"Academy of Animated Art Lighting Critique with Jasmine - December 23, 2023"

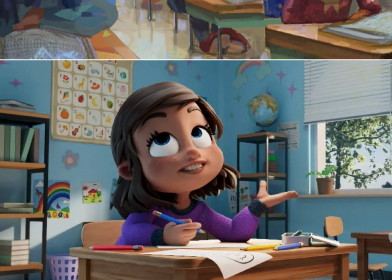Like especially here, what I'm looking at is this ear. It's feeling quite dark, especially, with all the other light coming in and bouncing in. I don't think it would be that dark. And I think it would be a little bit warmer too in tone,
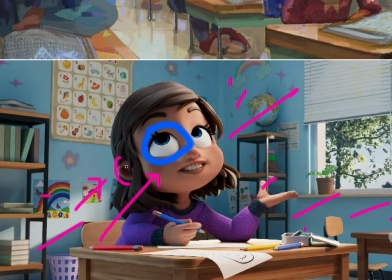because we're feeling like I'm looking at all the things around her, and that's feeling very cool right here, this ear.
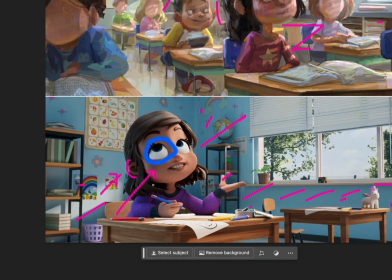So I think we can afford to have a little bit more fill on her fill side.
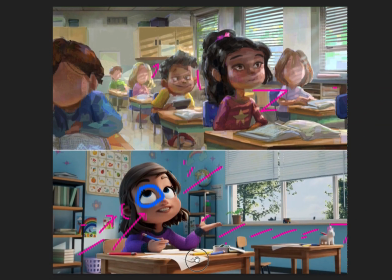So let's start there. Another thing we can look at too is having the outside here exposed a little bit stronger, because it's kind of like this where photography kind of plays in, and you can see it here in this reference too.
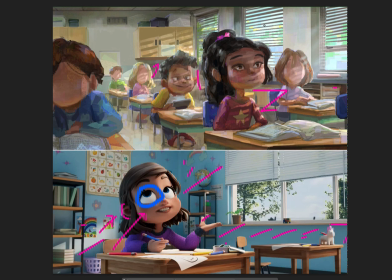The outside is exposed. It's feeling a bit brighter, and this is kind of even. Like it's like the same. Like I'd almost think that this should be a little bit more overly exposed out here to kind of create that feeling of like the sunlight,
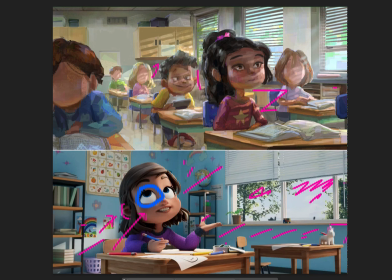and that's the outside with the bright sun, and it's just a different exposure out there. So I think that will also help tie in and sell this shot with the sun streaming in from the outside and this character in the classroom.
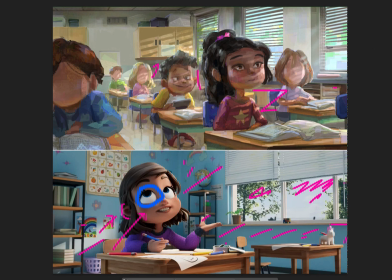So let's start there, and yeah, I can't wait to see the progress on this one.
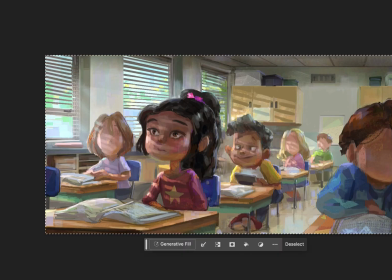Amazing job. That is the reference.
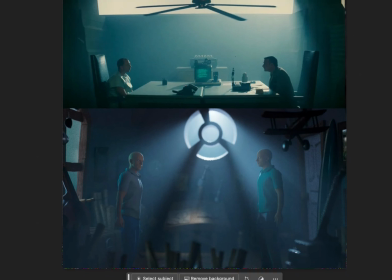Okay, Michal. So awesome. This is looking good.
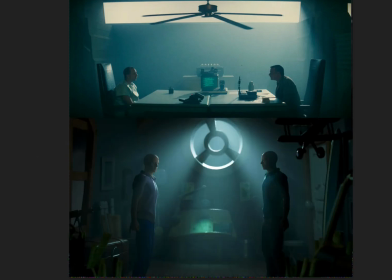Let me see here. So that was the first iteration. So I already, because I pulled it up.
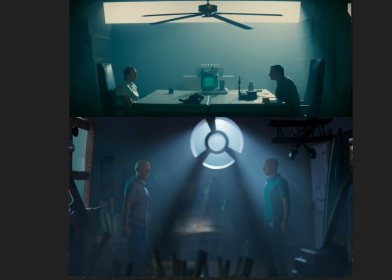So this is the very first iteration you came up with. and this is the latest.
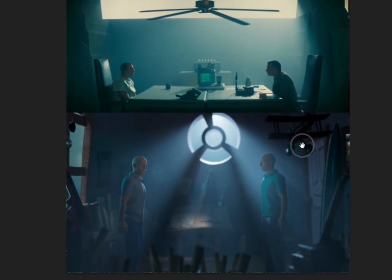And I'll say, like, look at your first one. I just want to take a moment. Look at the first one, compare, and this is your reference throughout the whole time.
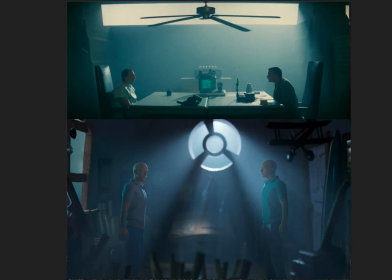And then now look at your second one. So much closer, and there's so much progress.
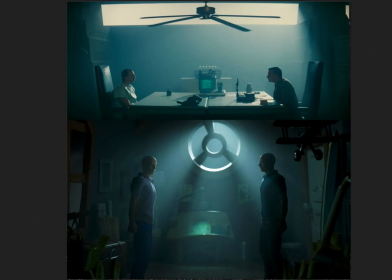I know you've worked quite a bit on this, and I think it's great. And it's definitely getting there. And overall, now I'm just looking at this.
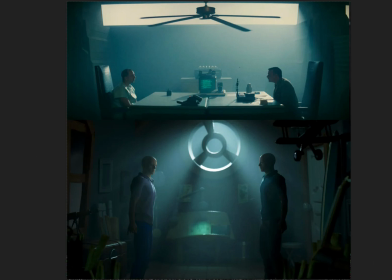I think we're in a pretty good spot, to be honest. I mean, I know we've worked on this quite a bit, but we've gone back and forth. There's just like little things, I'll say, that we can work on here. And it's still just the leveling of the dark areas, and they're super subtle.
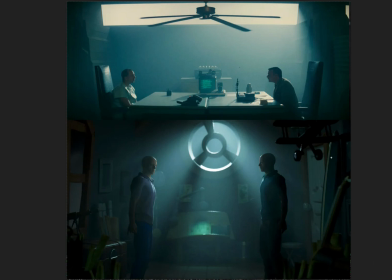And this is where lighting gets, not nitpicky, but, you can keep on looking at it for quite a while. The biggest thing that stands out here is right here,
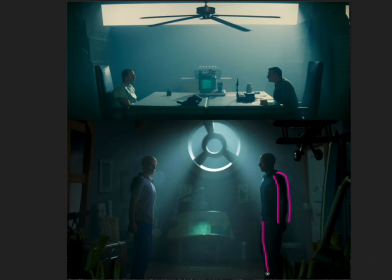he goes very dark, and also right here, right? It's kind of drawing my eye a little. I'd want to lift these blacks just slightly, so I'm not kind of like drawn specifically to it.
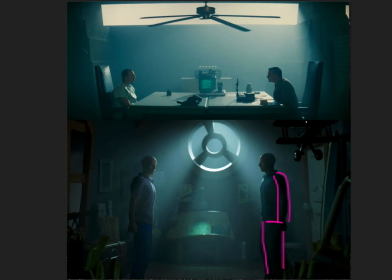And the other thing is, I keep on looking here, right, to this level, and then just lifting this up here so it doesn't go to pure black right here. Same thing here, just slightly.
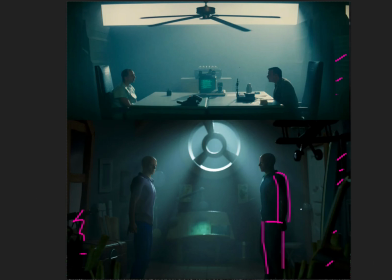But overall, I think we're super close, and yeah, let's make these adjustments and then see where we stand there. Also, let's bring this a little bit up to that same level as well. But awesome job.
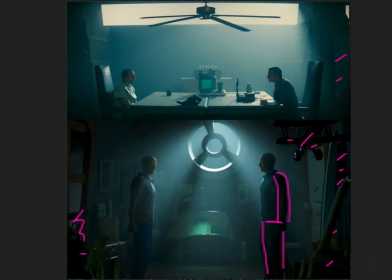Again, just like celebrate. Look where you came from and look where we are now. It's a huge difference, so amazing.
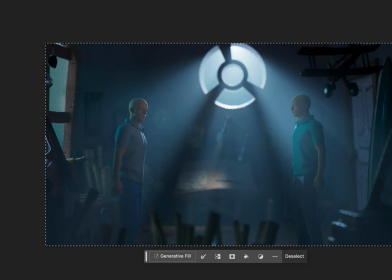And that brings us to, okay, so that one we spoke about.
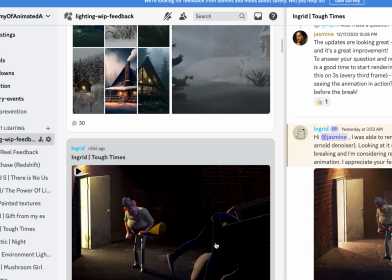There's one more here that I'm going to pull up because it's an animation.
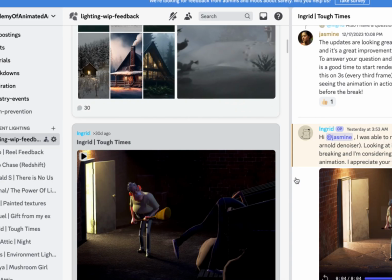So, wait, hold up. Let me make sure that it's in the screen.
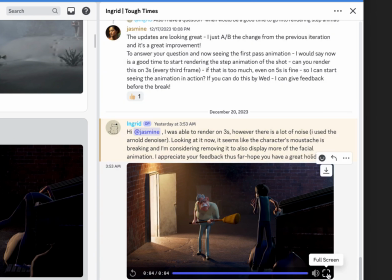Let's see if I can.
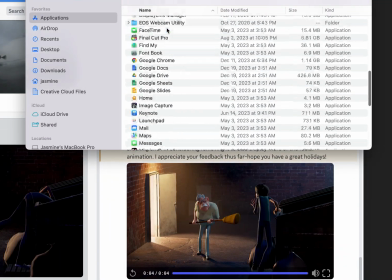I'm just gonna, excuse me. Okay, let's pull it up here.
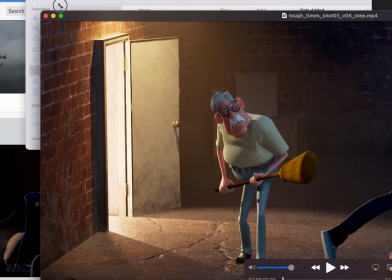And I'm gonna make it small so it fits the screen.
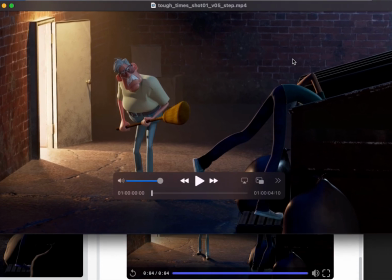Okay.
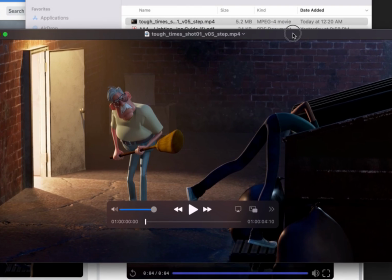So Ingrid, awesome job. Let's see this animated.
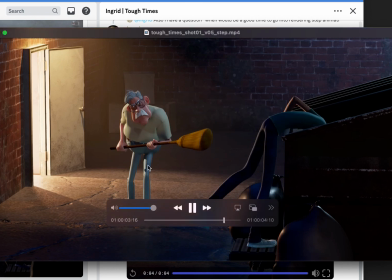And I'm
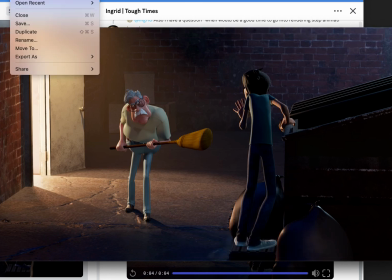gonna play it on,
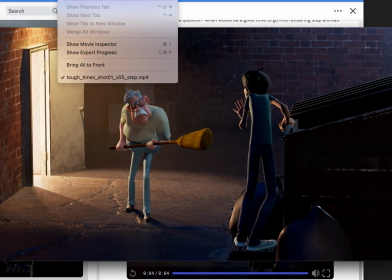maybe play it on loop. Either way, let's just play it.
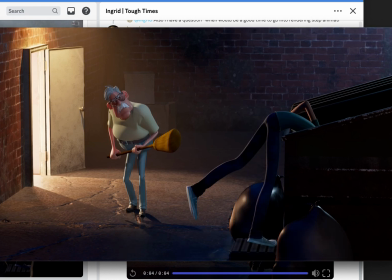Okay, I think it's playing really well. The biggest things that I am seeing here
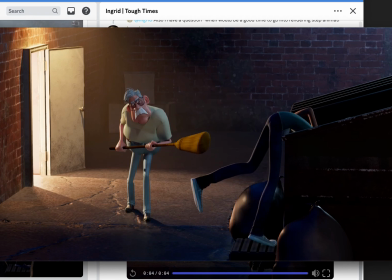is one, the mustache and the hair here are different, and I don't know if that's intentional. Like, I was noticing this the other day actually,
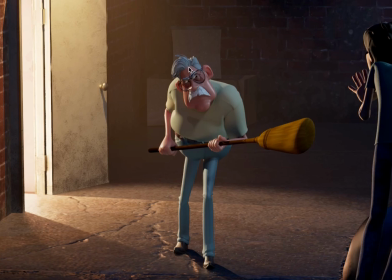that it's very white here and here it's gray, so that's a call out. The other thing, I don't know if that's intentional. If that is, that's fine, but also if you want to kind of bring that closer, then maybe like to this gray here, then that would also work.
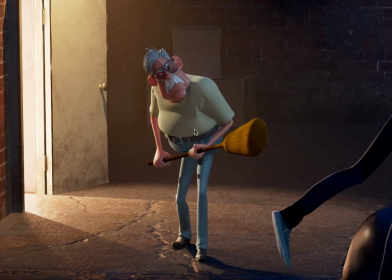The other thing is I want to figure out where this shadow is coming from, because it's definitely distracting.
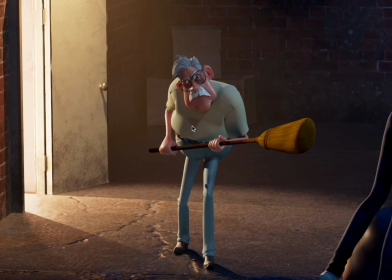Do you see that? You get this double shadow happening and you have all these shadow playings, and that's something we want to try to avoid. Usually we don't want multiple shadows like this overlapping one another.
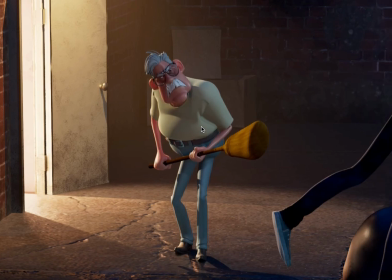So find out where that shadow is coming.
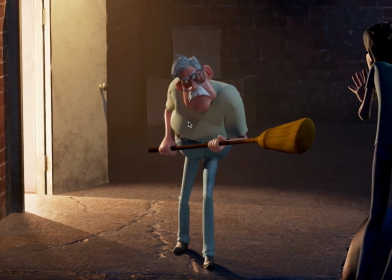Often, like softening that light so it's not creating such a hard shadow will help alleviate that.
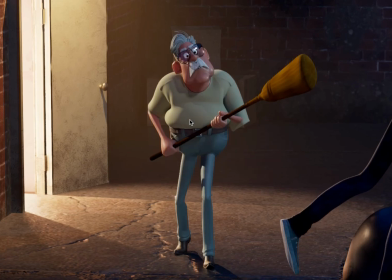So one, identify where that shadow is coming from, and let's try to get rid of that because that's getting really distracting in the animation.
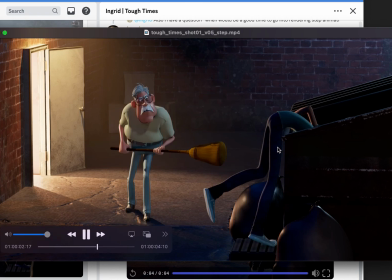And then let's look overall, taking a look over here. Here in the pants, I'm liking the rim light a lot. He's still not, like the values here, he's getting lost in the dumpster.
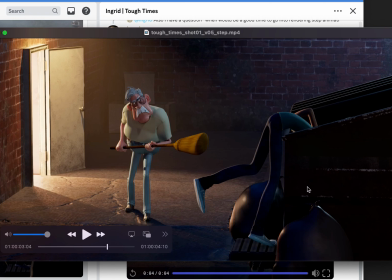In the like I'm looking at his pants color, the dumpster color, it's almost like same, right? We're not seeing him pop from the scene enough. So a couple of things we can do here. One, we can work on perhaps the texture going on here,
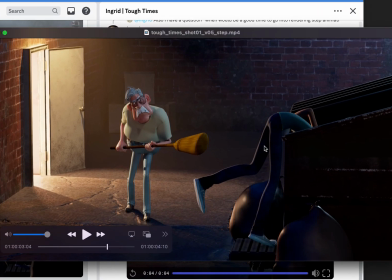like how it's catching light, can like shape his pants a little bit more, fill that in. Another thing we can do is adjust the color of his pants, right? So it's not the same color as the dumpster, or vice versa, right?
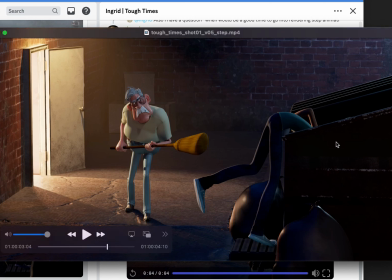You can change the dumpster color to perhaps like that dark green dumpster color, right? But these are things that we start and if I'm looking also the garbage bags here, they're all the same color.
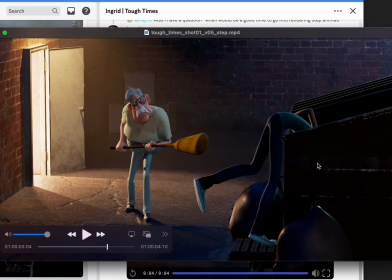And this is where we go to the next level when you're creating a scene. Like, not only are we looking at lighting, but we're looking at color composition, and we have the power to adjust that. So if it was me, I would probably look into